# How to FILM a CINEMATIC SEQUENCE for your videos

Hey guys, what's going on? In this video, we're talking about how to shoot an awesome cinematic sequence.
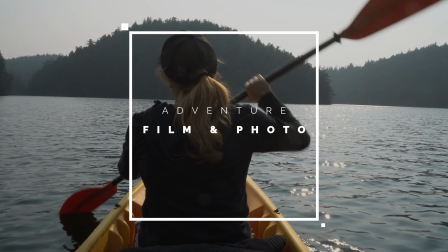Alright, so as you can see, I am not in Los Angeles, I'm not in my studio at home, I'm actually in New York City in a tiny apartment. This is actually a pretty big apartment for the area. We actually have like some space over here, some over there, but essentially this is it. Rachel's getting ready back there, so I definitely don't have any alone time while I'm here. But I don't have any alone time. basically, we're here filming for 10 days. I haven't been able to shoot much content because we are working on some other stuff. But I wanted to put together this video on how to shoot an awesome cinematic sequence. I know a lot of you are interested in this because I've got a lot of questions about how I put my cinematic sequences together. So this is my method. These are the things that I do in my vlogs, in my documentaries, in the videos that I create with Rachel for our production company. Anything that looks cinematic, this is the technique that I go. And it's not a super complex method. It's just a few things that I do and I do consistently. All right, so let's just get right into it.
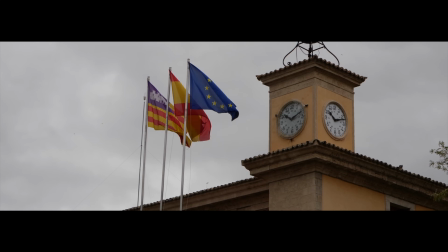(1:09)
Okay, the key with shooting any sort of cinematic sequence is you gotta treat it like you're shooting a movie.
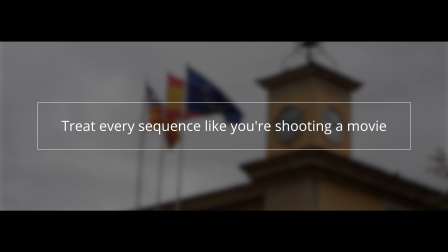(1:15)
You're not shooting a vlog, you're not shooting just YouTube content, you're not just shooting a whatever video, you're shooting a movie.
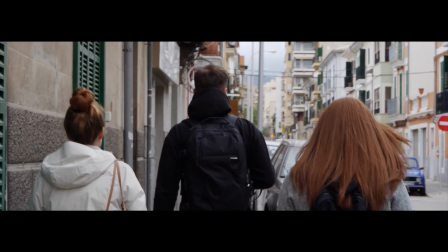(1:20)
When you start putting that kind of idea in your head, you really focus on creating awesome footage.
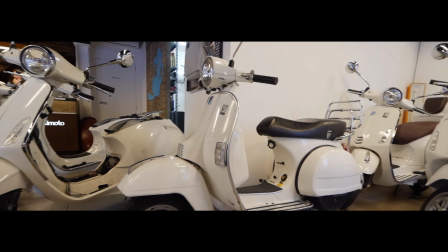(1:25)
So the key is when you're shooting a cinematic sequence is you want to tell a story.
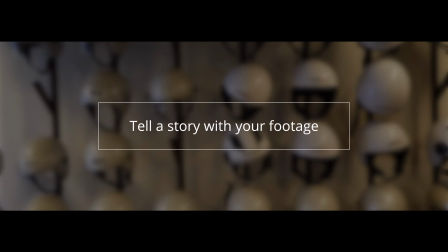(1:30)
You gotta figure out how this sequence is gonna move your story forward, or how is it gonna enhance what it is that you're shooting.
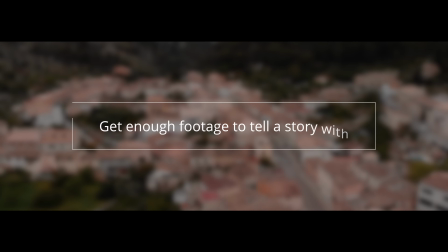(1:36)
So a sequence is generally 5 shots or more. It could be as little as 3, but ideally you wanna shoot a decent amount of footage to be able to tell a story.
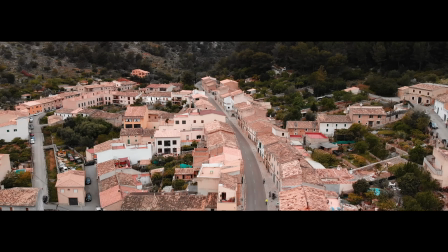(1:44)
But beyond that, there are some definite things that I do when I'm always shooting cinematic sequences.
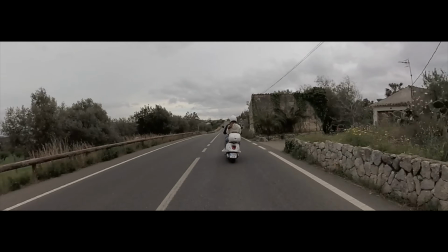(1:48)
All right, the first is variation in shots. So I don't always shoot the same type of footage when I'm shooting these.
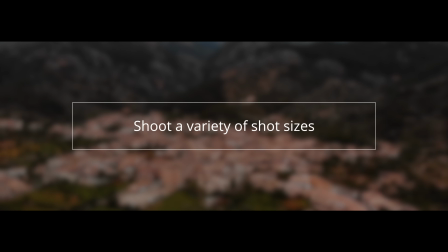(1:54)
I like to shoot a whole range of footage. Wide establishing shots are key.
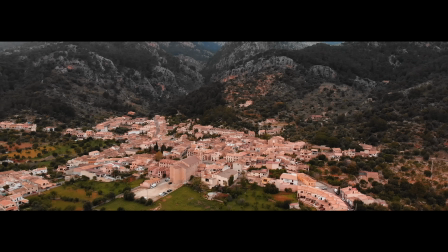(1:58)
You got to get away from the action, away from what it is that you're shooting. This is where I use drone shots or a big, broad, sweeping shot.
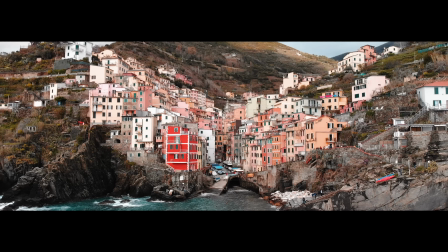(2:05)
You want to see the space. You want to see what it is that you're doing. And then just like you'd shoot a film, you move in.
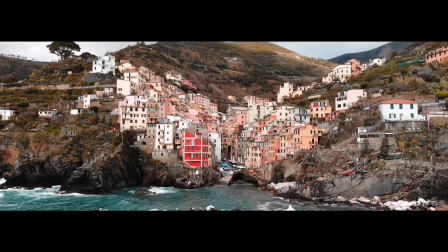(2:10)
So you shoot mediums and you shoot close-ups.
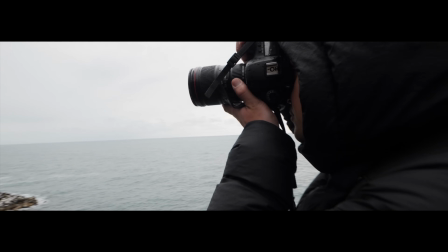(2:12)
The idea is that you're getting coverage, you're showing an entire scene of all the different angles, so when you cut it together, it has that filmic quality.
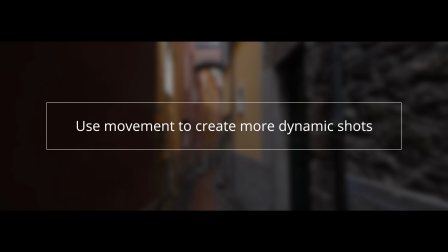(2:20)
Another key thing when you're shooting a cinematic sequence is movement. And even if you're just hand-holding the camera, you want to put movement in it.
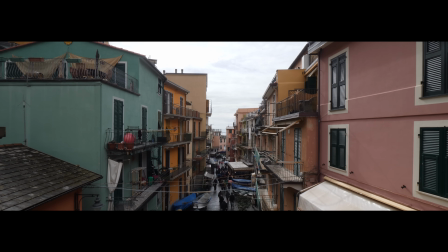(2:26)
If your shots are static, it's not going to feel as cinematic. So small shifts left to right, forward, back, especially when you're using like a super shallow depth of field,
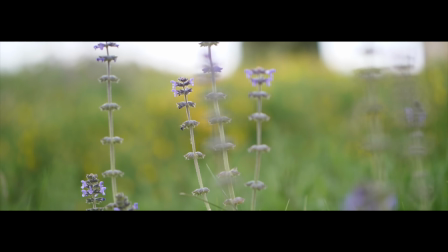(2:36)
when you rack the focus over an object, it creates a really cool effect. Another thing I really like to do is do shot reverse shots.
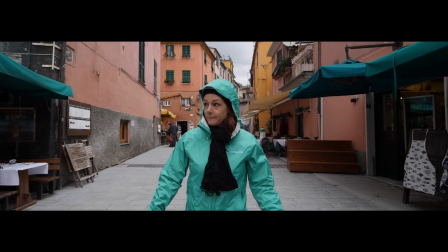(2:43)
This is a filmmaking technique where if you have a dialogue scene, you're shooting one person and then you're shooting the other, and that's a shot reverse shot.
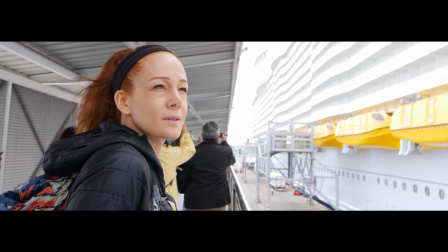(2:50)
But finding moments where you can shoot shot reverse shot in a sequence, give it more of a cinematic quality because it looks like all the pieces work together.
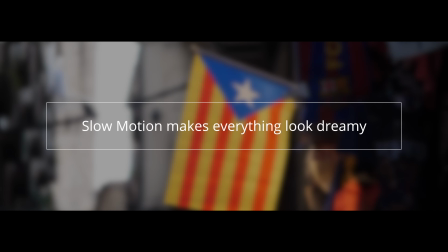(2:59)
Okay, slow motion is obviously a huge thing that I do.
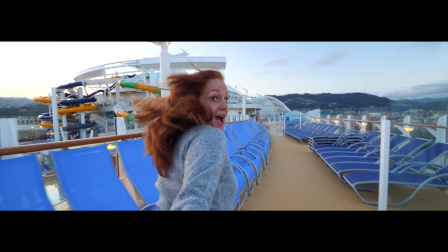(3:02)
I always shoot in 120 frames per second if possible, or 60 frames if I don't have 120 available.
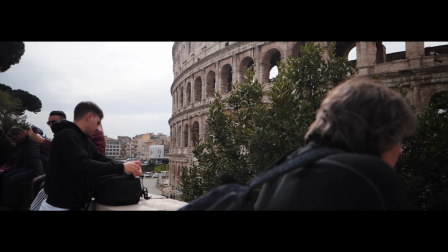(3:08)
And then the other thing with speed is I also shoot time lapses and hyperlapses.
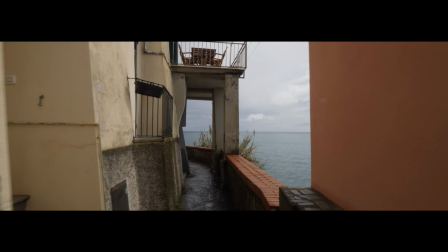(3:13)
Slow motion gives you that very buttery, dreamy quality, whereas hyperlapses and time lapses show the passage of time.
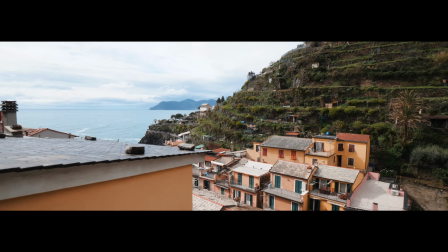(3:19)
So they're awesome to use in these sequences. As for gear, I don't always use the same gear that I'm typically vlogging with or shooting my other content with.
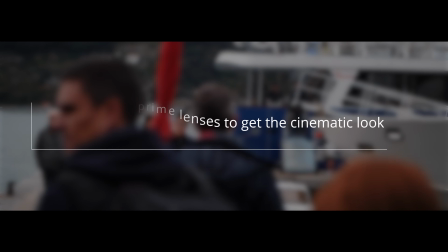(3:26)
I like to use primes because, especially on a Micro Four Thirds camera, you want to get that super shallow depth of field.
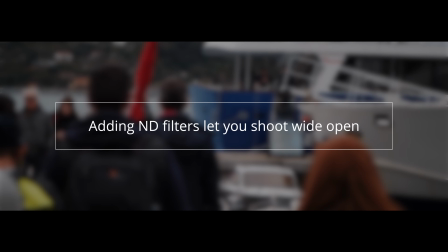(3:32)
So I'm always using primes with ND filters so that I can get my aperture wide open at a 1.2 or a 1.4.
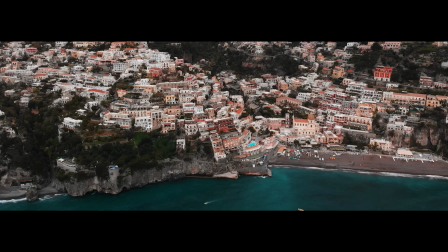(3:39)
And then on top of that, I'm using drones, action cameras,
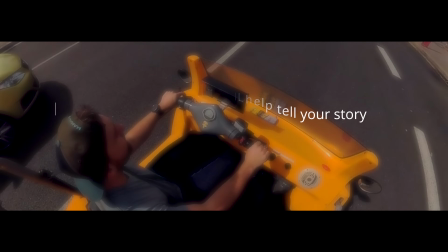(3:42)
and recently I've been using a lot of 360 cameras just to get extra coverage and get those unique shots that you can't get with your typical camera.
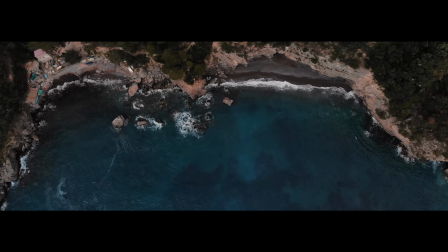(3:49)
Drones are obviously super handy for getting those wide establishing shots, and they can really show a scene or an area.
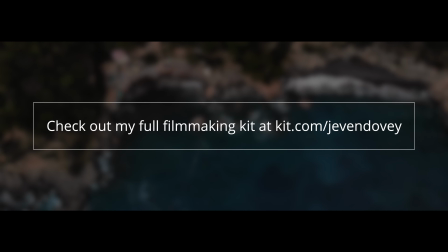(3:56)
If you want to see my full filmmaking kit, I'll put a link in the description to my entire gear list so you can see everything that I'm using for ideas on gear to add to your kit.
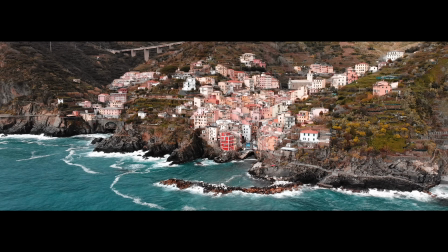(4:04)
Okay, and the last piece of the puzzle is editing.